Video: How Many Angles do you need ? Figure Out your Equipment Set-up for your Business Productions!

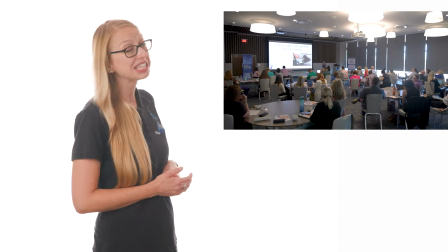(0:07)
Whenever you have an event or presentation, like this one I recently did, you want to make sure you record the presentation.
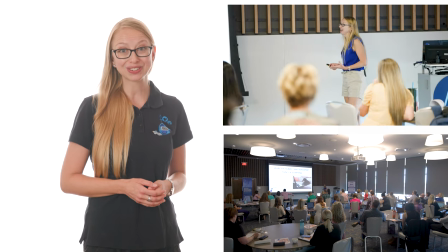(0:14)
And here's when to consider recording multiple angles. As always, you need to think with the end in mind.
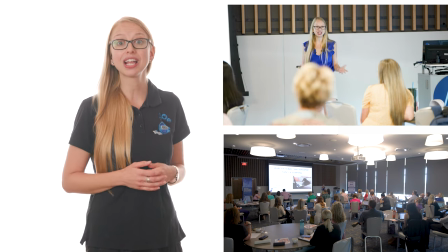(0:21)
How do you want to use this footage? For myself, I am working on a speaker reel, so I needed a great close-up shot of myself.
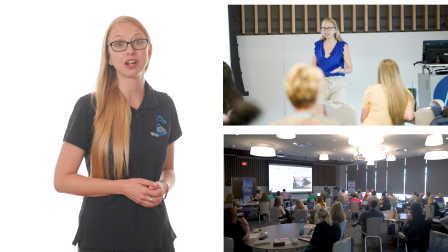(0:28)
And the room was a decent size, so it was nice to get a wide shot of the room with the PowerPoint slides exposed to be seen,
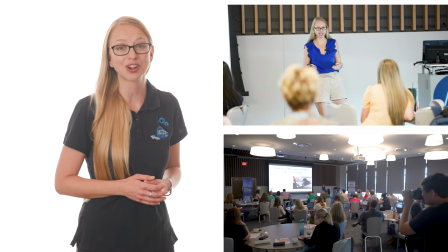(0:35)
or at least edited and color corrected so it can be read clearly.
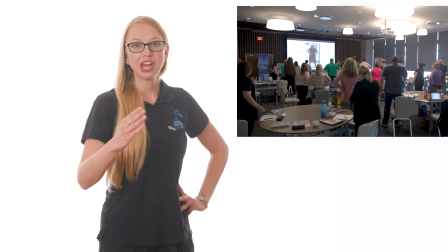(0:40)
Now, when I had everyone stand up and do a power pose, it could have been nice to have the audience shot looking at everyone,
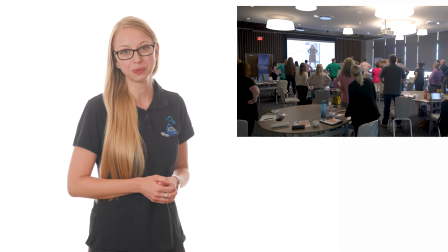(0:46)
but I decided not to hire the extra crew member and have that footage for this audience. Instead, I will capture it when I'm in front of a larger audience, or at least be able to angle it in a way where it could look larger.
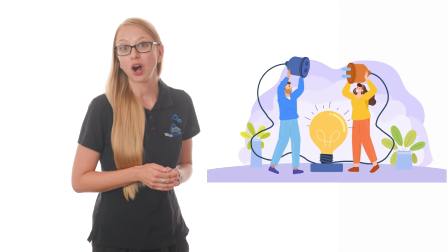(0:59)
So what are your end goals? Are you just looking for little clips for TikToks or Reels?
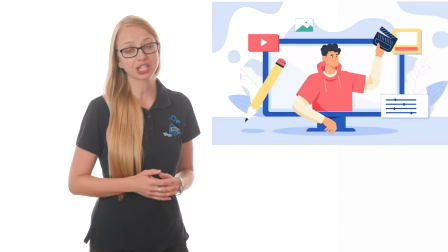(1:05)
Then the close-up is all you need. Are you looking to package the presentation? Do you want to consider a wide shot and close-up? Or are you creating a speaker reel or highlight of your presentation? Then you may want to consider all three angles. If you'd like advice on your upcoming presentation, please connect with us for a complimentary strategy session.
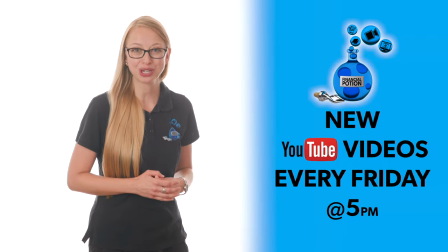(1:26)
And for more videos like this, please make sure you subscribe to our YouTube channel and then click on the bell so you're notified every Friday at 5 p.m.
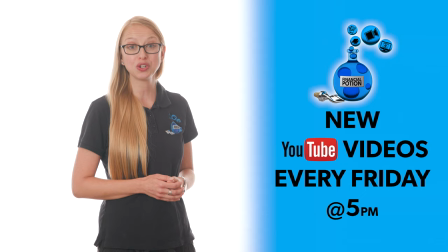(1:34)
Arizona time that a new video has been posted.
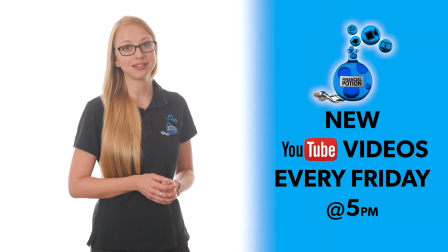(1:37)
For one-to-one training or just to support our content, please click above and connect with us on our Patreon page.